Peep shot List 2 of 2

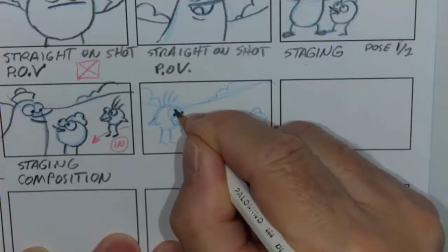And in the sample, as I was doing it, you may go, well, that's obvious. That looks bad. like for example we have all this space why the characters crammed down here
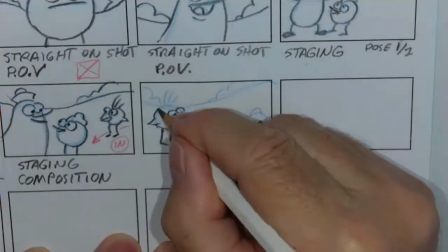and exactly but i'm putting this one up as a warning because i get this every year
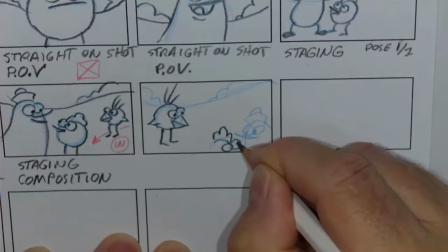people have the characters falling off the screen they're not featuring or creating the composition to so we can really see
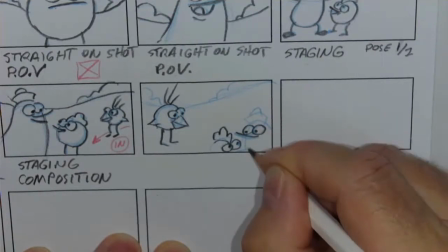the characters they're putting them to the edges of the screen for some reason. So, I just wanted to show you how this is not working and what not to do.
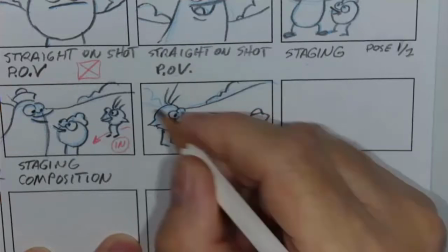Because good composition is utilizing your space.
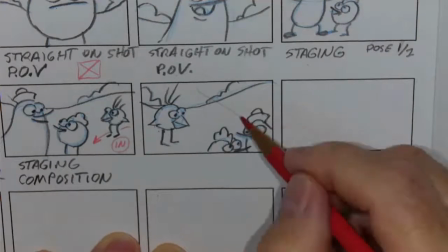And in this case, there's a whole lot of space here that is not being used properly.
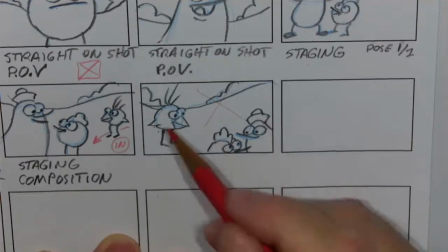And our being able to see these characters in relation to this character is bad.
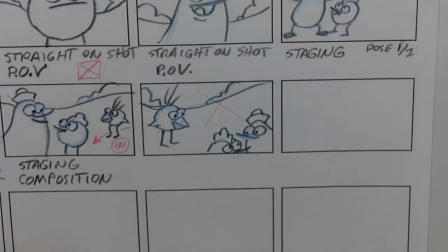Just does not work at all.
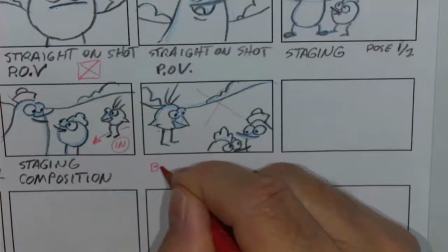So what I'm going to do, I'm going to label that and make sure we understand that this is bad composition.
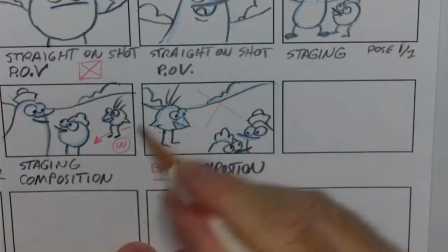Okay. So, again, it may seem obvious here,
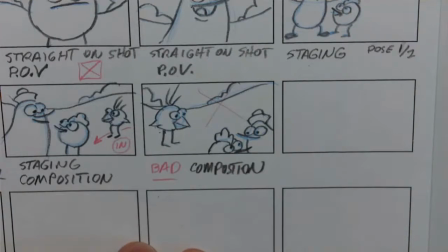but it's amazing when you're doing it yourself that you may forget these basics here of what's a good composition.
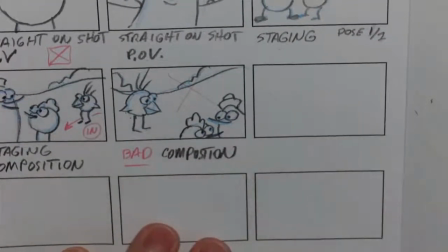So I put it in the notes. So hopefully we avoid this one.
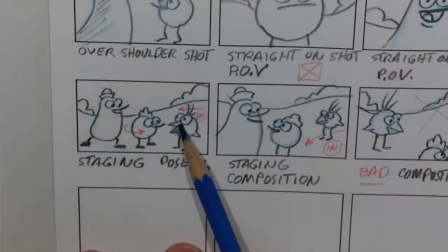The other thing is that in our other shots we have Chirp on the right and even on this one.
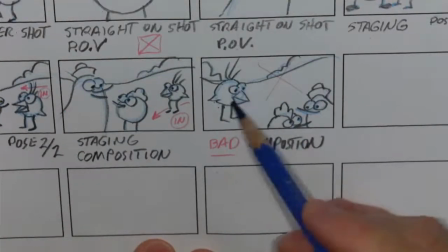He's suddenly on the left. So how did he get there? We have to spell it out.
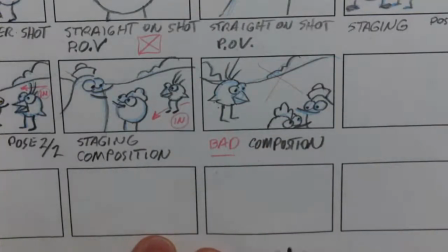If he is on the opposite side of the screen we have to have frames and poses showing how did he get there in relationship to these characters.
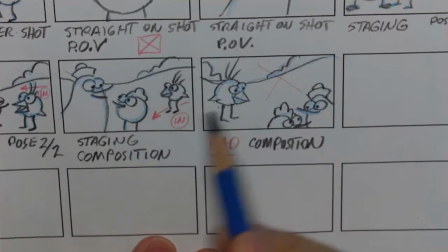This is going to be very confusing if he suddenly shows up on this side if we start to see him come in on this side.
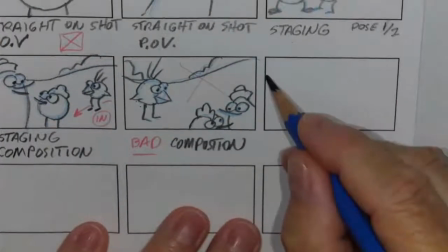another thing to watch out bad composition things to keep in mind and
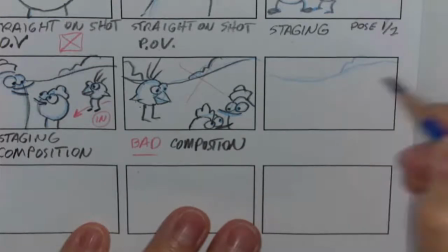I'm hoping you're making sure that you show that these are bad compositions
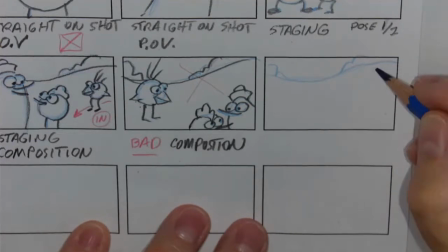because I don't want you using these as an example these are what to avoid again
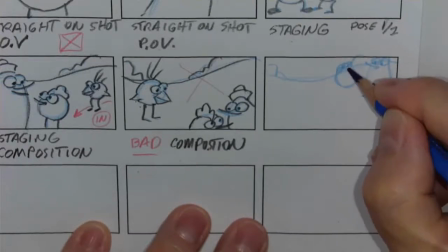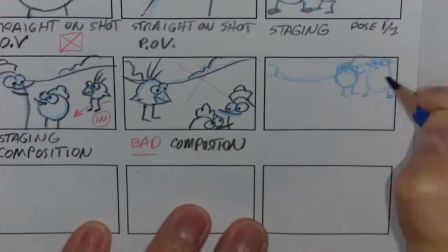I'm doing the opposite I'm having peep and quack way up here and even the
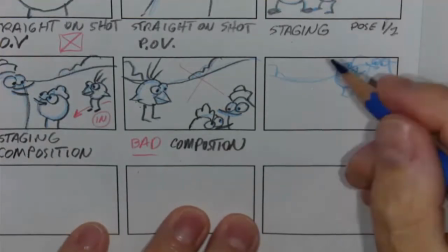top of quacks heads cut off and now on this side i'm going to have chirp
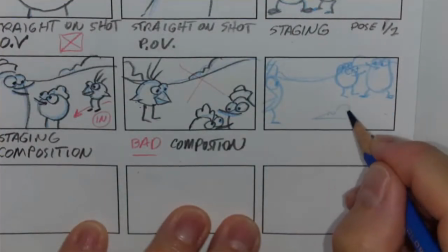over here and again maybe i'll have a little bush or shrub here again this is bad composition
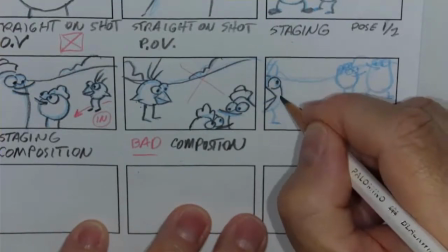try and balance images and characters out this one particularly with chirp for any reason never cut
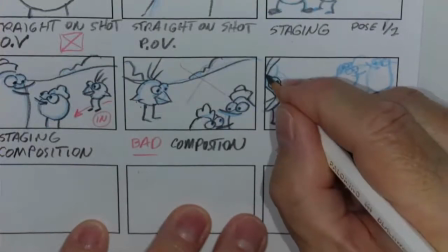your character in half or trim a big chunk of his body off because this looks totally like a mistake
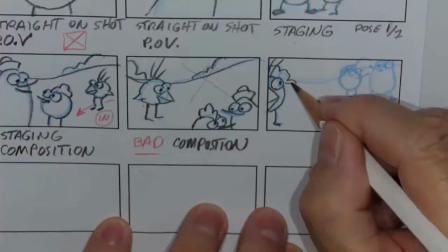and makes the character hard to recognize and
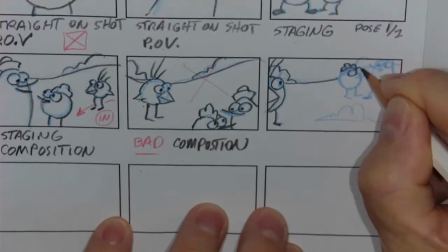we want to make sure that everything that we're putting in a shot is there
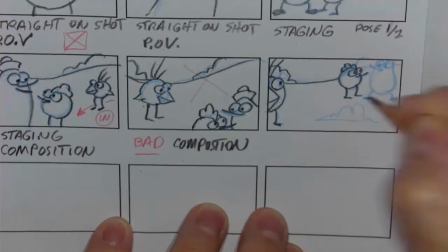on purpose and that it's clear who the characters are doing this is awful
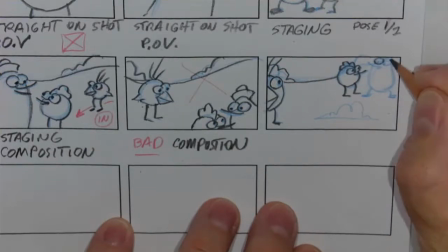again if you did that live-action you had a big expensive movie star and you did that in their shot they'd be quite upset that they look horrible cut in half half of them missing so the same with a cartoon character not that they have egos but
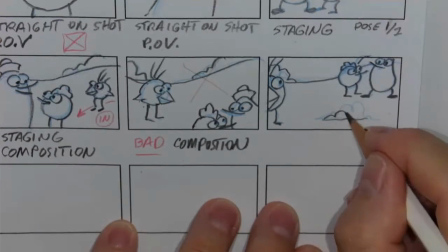it makes sense to show them properly so again
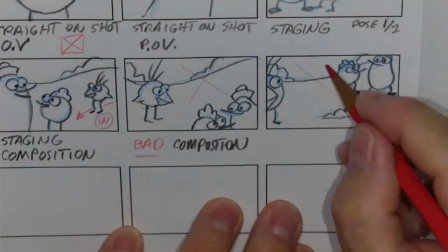composition this is bad composition look at all this empty space and where these characters
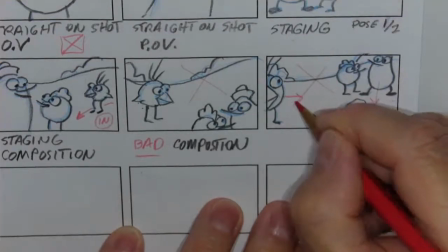are are bad they should be brought in to the shot so we can see them so
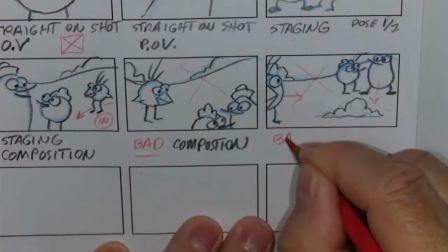again I'm just gonna label that bad composition
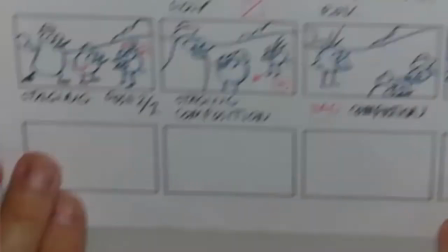now I'm gonna take a look I'm gonna go further with the bad
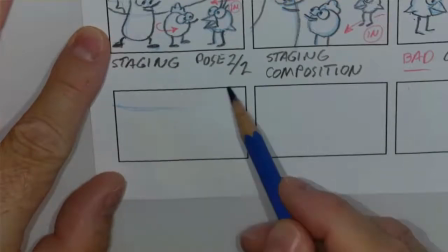composition here we go this one may be a little more subtle on
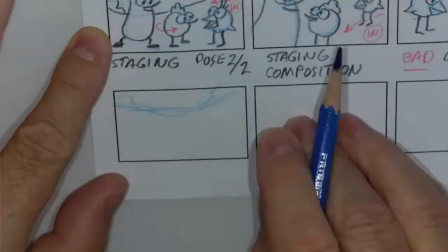what's not right with this one that is I'm going to have
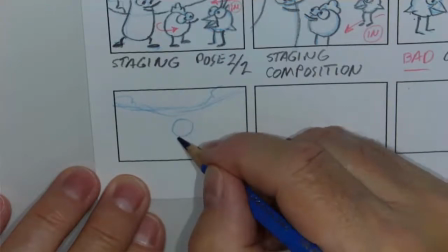peep dead center and
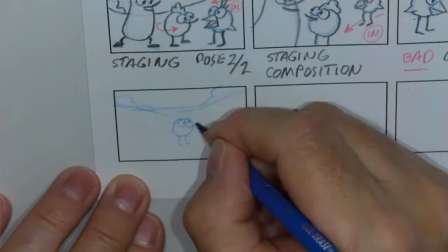again just doing this we know is not right because we're
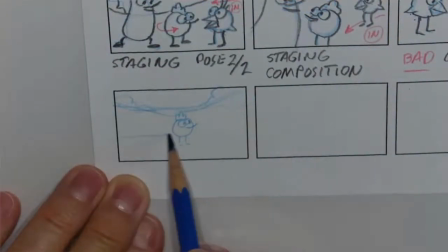talking about our rule of thirds and
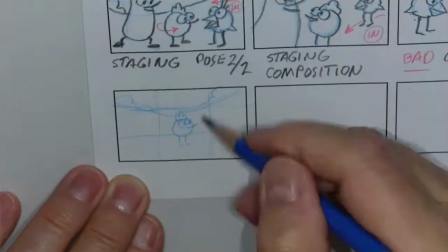here is peep right in the middle of that rule of thirds so we know
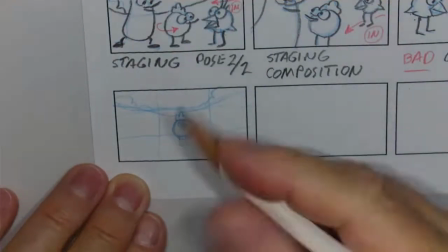that's not a good composition or a good position for him to be in.
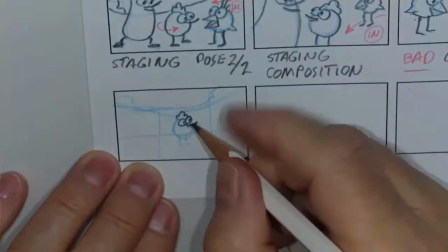Good composition is we want to change that up so
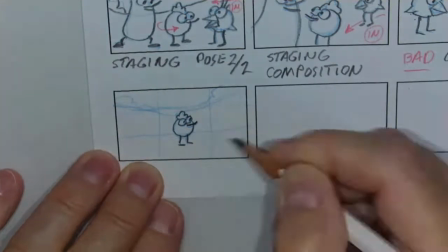we can get an interesting relationship with him into the surroundings.
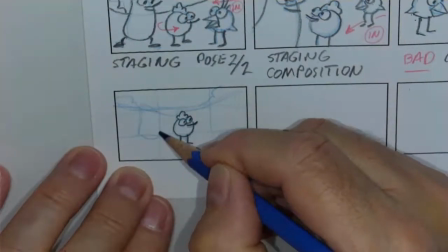Now the next one is that I'm going to have Quack, he's going to be over here.
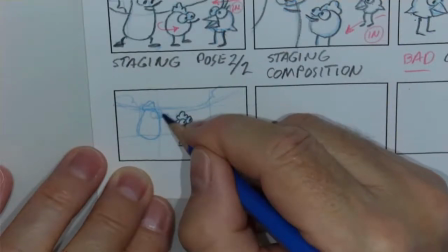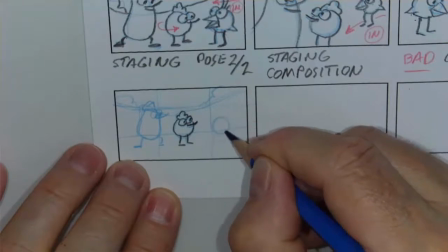And then I'm going to do Chirp here.
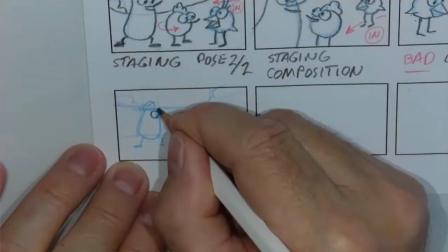So let me just go over that pencil quickly. Again, I might be doing things a little too quick here to keep them in model.
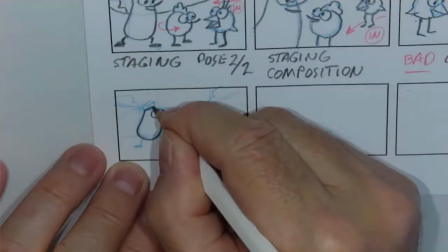I'm losing my structure and everything here.
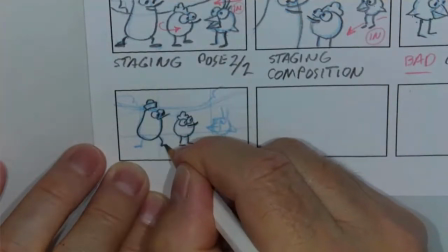Now that's, yeah, that's where we use the lead pencil to hopefully fix any of those issues.
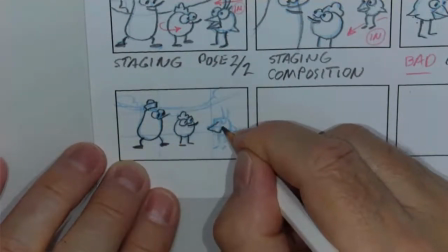And then we have chirp.
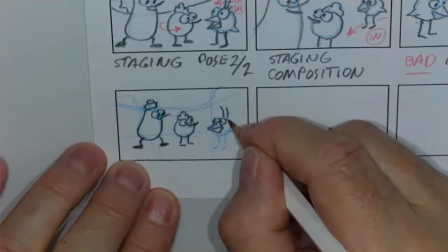Now, one of the issues, you may say, okay, well, that's not so bad. We can see them.
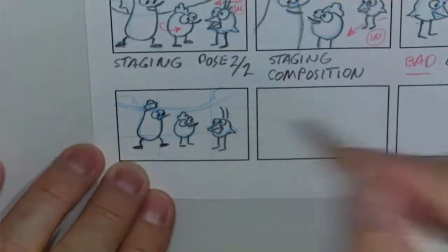They're all in the shot, except for, you know, maybe peeps right in the middle of our rule of thirds here.
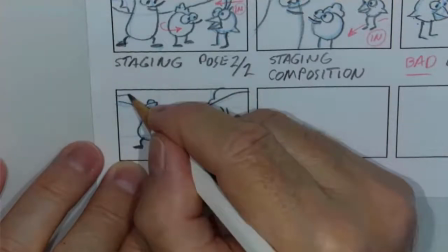So maybe we could shift things around a little bit, which you would, should be doing.
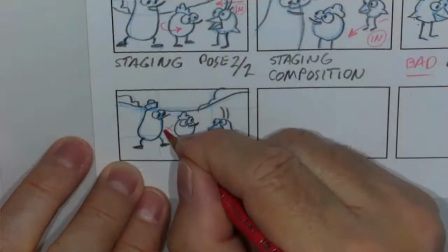But the main thing is that we have the exact same space
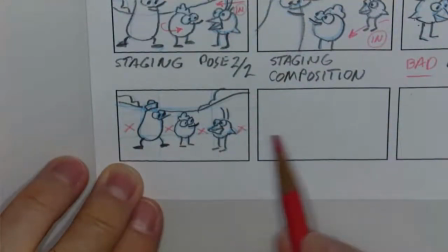between the characters and from the character to the edge of the screen.
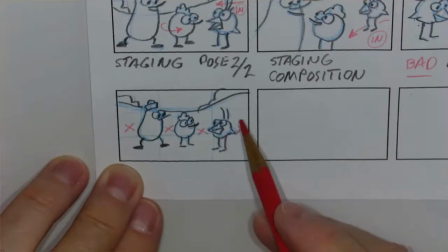Having them the same size and the same spacing makes for bad composition.
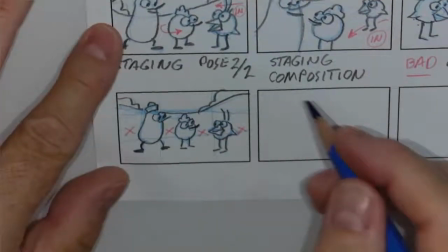So I've got to move this sideways.